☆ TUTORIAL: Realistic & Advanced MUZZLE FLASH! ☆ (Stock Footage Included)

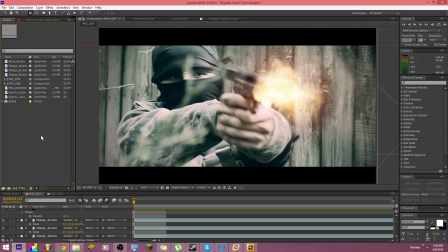What is up, guys? Ethan here from Warthorn Productions, and today we'll be doing a Muzzle Flash tutorial. Okay, so before we start, I just want to say that us here from Warthorn Productions want to thank you guys so much for over 300 subs.
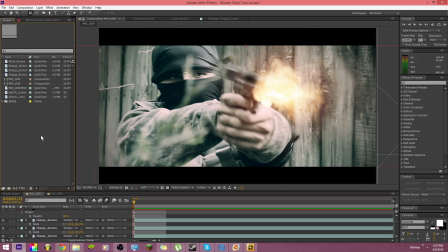It really means a lot to us. You know, 300 isn't really a big number, but for us, not being able to upload that much, it really means a lot.
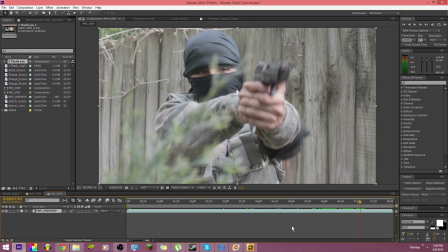So thank you guys so much. Okay, so what we're going to do is we're going to turn this into that.
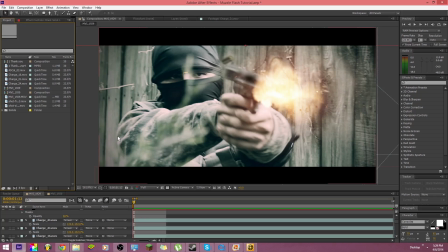So let's get started. Okay, so first things first, you guys are going to need to get your footage and import it.
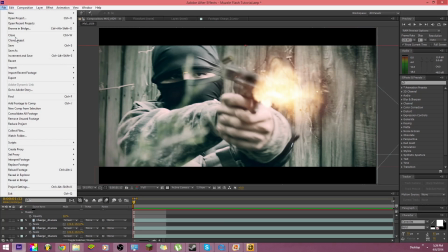Now, to do that, you just come up here, and click File, Import, File, and then go find your footage.
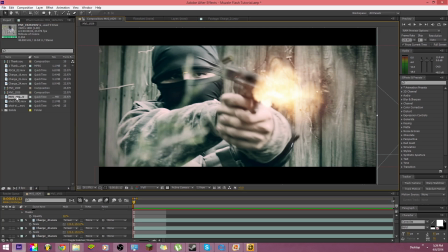It's that simple. So once you get your footage imported, just take it down to this button right here and drop it there.
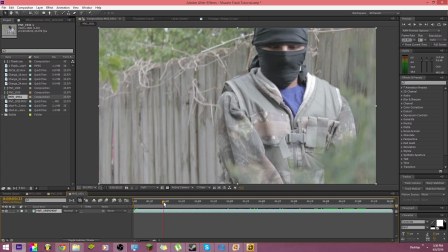Now, as you can see, this is just the raw footage of your file.
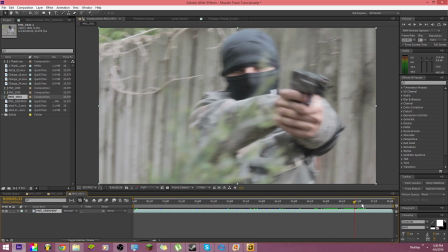It looks a little bland, so I'm going to take a break and color correct it real quick, and I'll be right back.
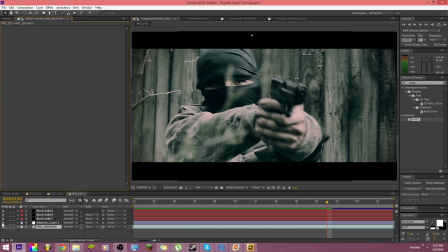Alright, so as you can see, I'm back, and we have color corrected the footage. See, before, after. Okay, so the first thing you want to do for this for any muzzle flash is to find
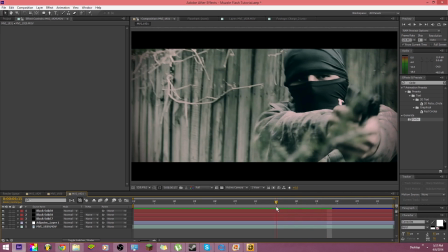the frame, the first frame where it starts to shoot. And the first two shots, you know, here and here,
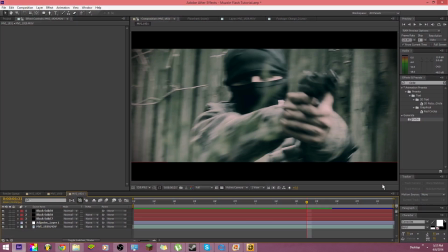the camera's moving too much to do it for, because what we're going to do is we're going to cut out the first frame of the shot to make it look more powerful.
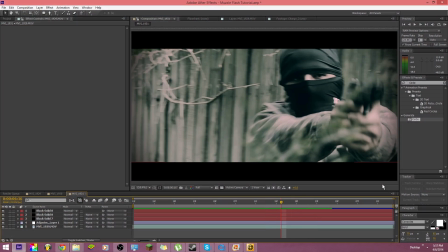So, not that one, but right here.
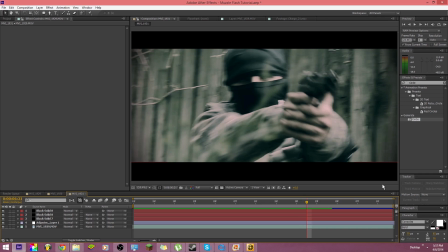As you can see, it's straight, and then the frame after, it starts to go up a little bit. So, straight, a little bit. Now, what you want to do is select it right there. Select your layer, press Control, Shift, D. That's going to split it.
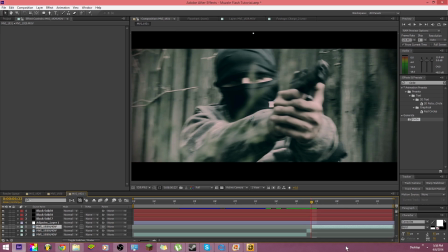And then go one frame forward, Control, Shift, D again. And you're going to select this little middle piece and press Delete.
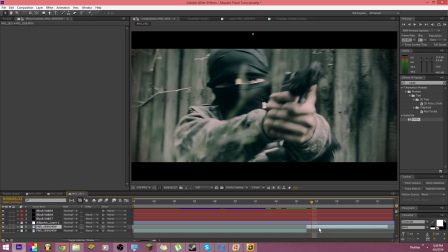And what this is going to do, once you slide it back to fit, it's going to make the gunshot look a lot more powerful. It's just going to make it look a lot more realistic. So you're going to do this for the remaining shots, which there's two more, and I'll be right back.
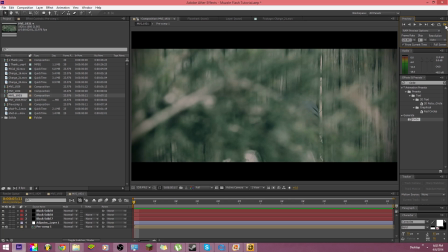Okay, I'm back. So I've done it for the remaining shots. Now, if you watch this real quick, this is what it looks like.
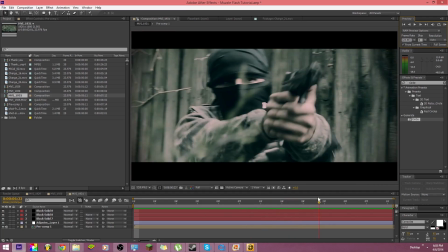Now, as you can see, for those last two shots, it definitely looks a lot more powerful.
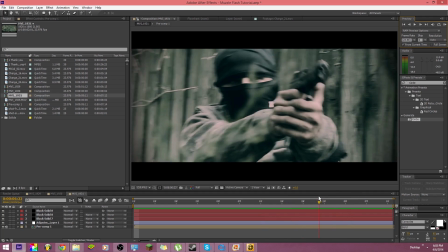So that helps a lot in making a more realistic shot.
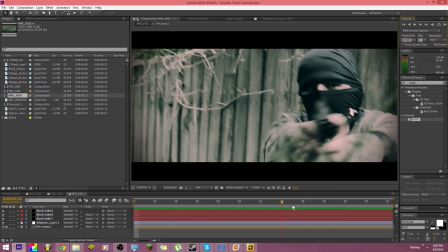So the next thing we're going to do is I'm going to find this last shot will be better for us to work for on the muzzle flash
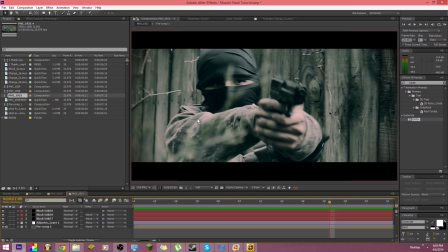because it's a lot more clear, not as much motion blur. So we're going to use that to show you guys how to make a muzzle flash. Okay, so the next thing we're going to do is finally import our muzzle flare. Now, for this, we're actually going to include some stock footage at the end of the video,
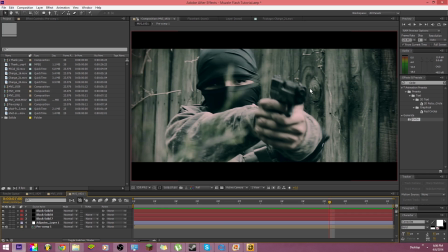so you guys can actually download this video if you have no stock footage, and just download this video and use those, cut those out of the video, and use those for whatever your projects are. But actually, if you guys have Action Essentials 2, then you already have what you need.
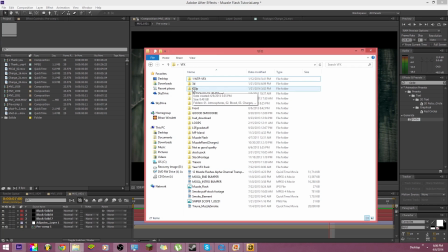And I know what you're saying, oh, Action Essentials, overused, blah, blah, blah, blah, blah. Well, we're not actually using the muzzle flares from Action Essentials because I think these are too commonly used and they're not very realistic. We're actually going to be using the charges from Action Essentials.
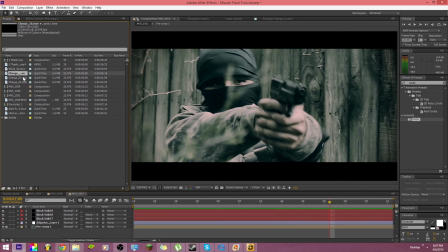So I've already selected two that look good for what we're doing here. So, and they're already imported. So I'm just going to go ahead and drag it into my shot real quick
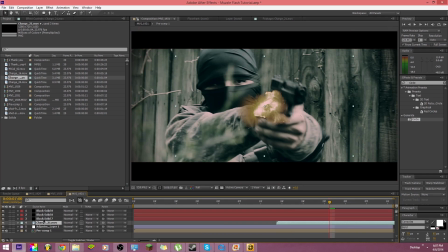and find the right spot. Let's put this above it. And I know it looks bad, but just bear with me. So what you're going to do is you're just going to position this up and scale it and stuff.
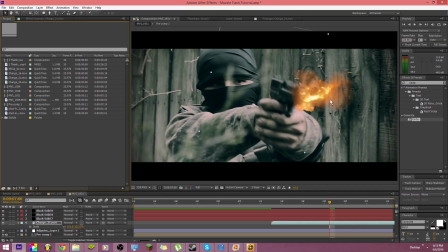Alright, so once you get done positioning and scaling your muzzle flare, you're just going to come over, click on it, and change it to screen. And that's just going to help all over take away the darkness of the image.
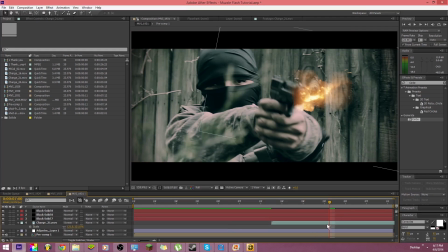So, yeah. Next thing you want to do is take your muzzle flare and make sure that's only one frame long. So just trim that up however you'd like.
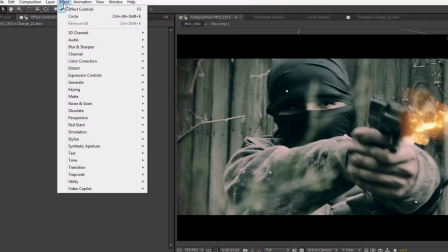Next is you want to go to Effect, Color Correction Curves,
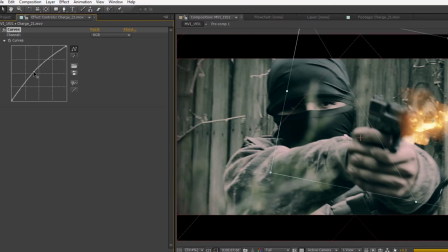and then just kind of bring up RGB and make it a little bit of a lighter color. I'd say about right there looks good.
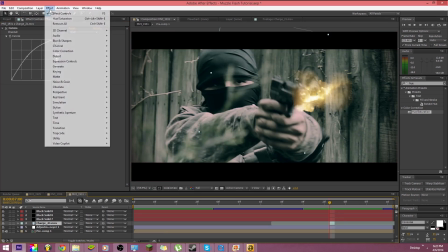Okay, so next thing you want to do is go to your flare and go to Effect, or actually go to the side here and type Hue, H-U-E,
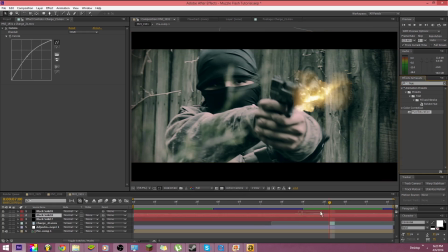click on hue and saturation and drag it down to your charge layer.
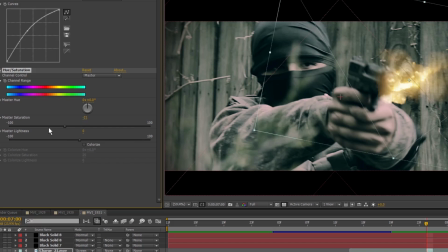And just drop this down to about, I'd say, negative 40 something.
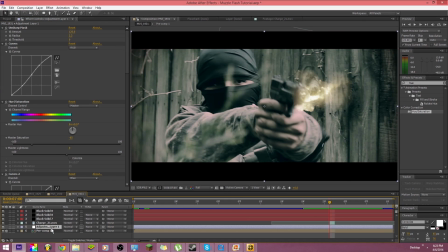And this is just to make it match the color correction, because this is a very desaturated, you know, it's not very colorful color correction. So, I mean, if you had a very colorful image or a colorful color correction, then I would skip this. Well, I don't really know, actually. It just depends on what looks better to you.
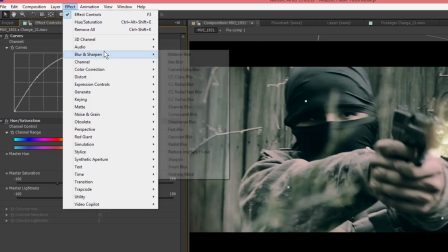Now, you want to go to Effect again. Go to Blur and Sharpen and click Radial Blur.
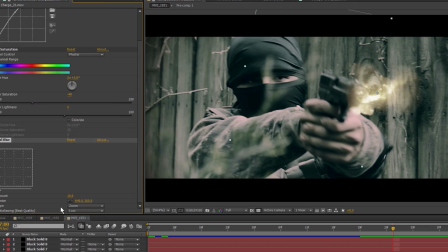Change this to Zoom, leave it at 10, and then take this and put it about where the hole in your barrel is. And that kind of, like, if you flip on and off, just makes it look like it's coming out of the barrel.
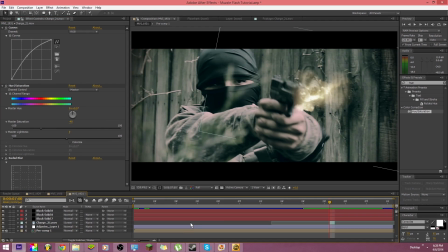Okay, so next thing, where are we going to go? Oh yeah, Effect again.
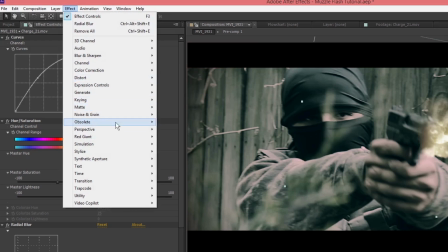But make sure you have this selected first. Go to Effect, and then Stylize and Glow.
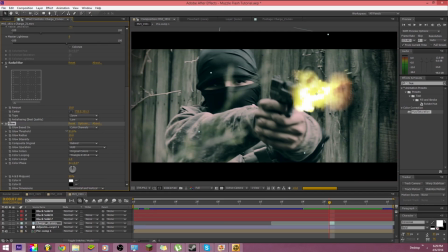And then you kind of just play around with the settings. I think 76, 364. Wait, what was that? Let me see real quick.
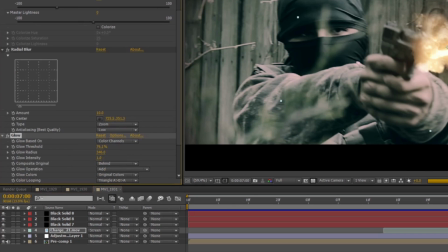346 and 1.4.
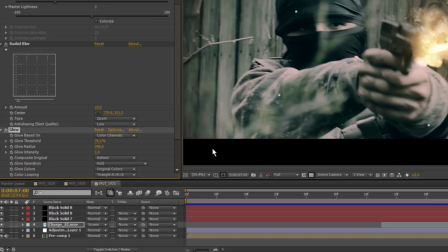And that kind of gives it a little fall off.
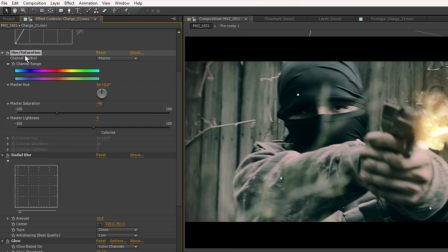Now we're going to go back into this stuff, hue and saturation, and change that down to somewhere around,
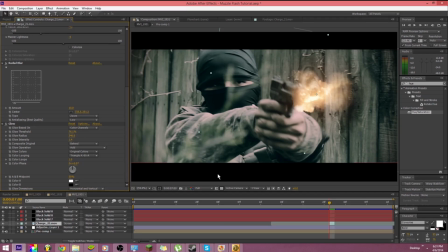say, negative 6 maybe. Next thing, and I think this is probably the most critical and important step to making a muzzle flare,
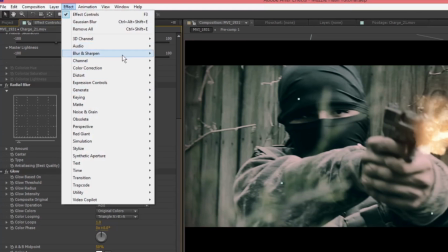and that is the blur.
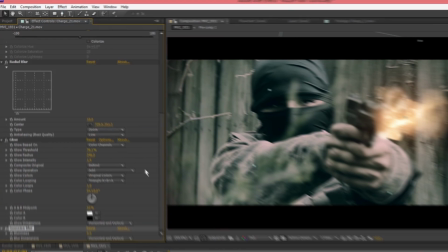So go to Effect, Blur and Sharpen, and find Gaussian Blur, and put this at around, I'd say, 5.
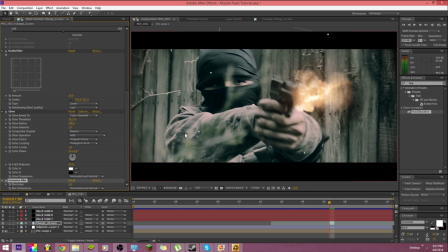And that just makes it all out more realistic. So pretty much the next step, actually that looks a little crooked, let's fix that right quick. Okay, nah, well, hold on, a little more, yeah, that's good.
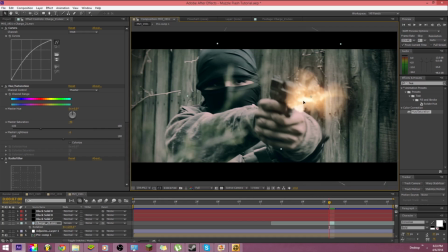Okay, so the next step is to duplicate your muzzle flash layer. So just take your muzzle flare and duplicate it, and there you go. That's pretty much, I mean, you can go in and, like, let's say, take charge 16.
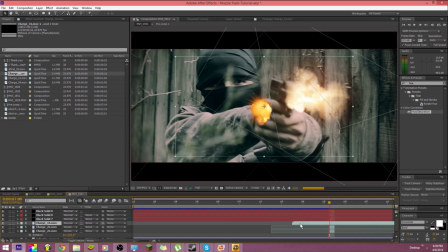Let's see where. Like, let's say we take this. And you could put it on screen, you know, line it up like we did before. And then scale it up. And, you know, doing this is kind of just like, you fiddle around with it.
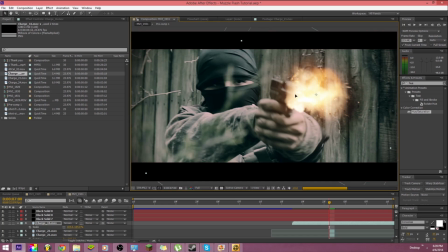You got to find out what looks good and what doesn't. You can't just do it. You know what I'm saying? You got to figure out all the nooks and crannies, if you will, of editing. And it just trial.
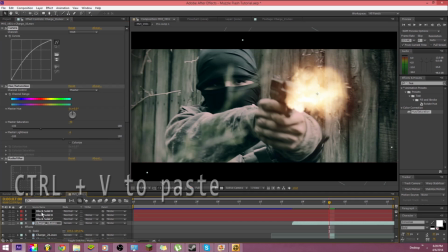And I don't know what the rest of it. Trial and effort? I don't know.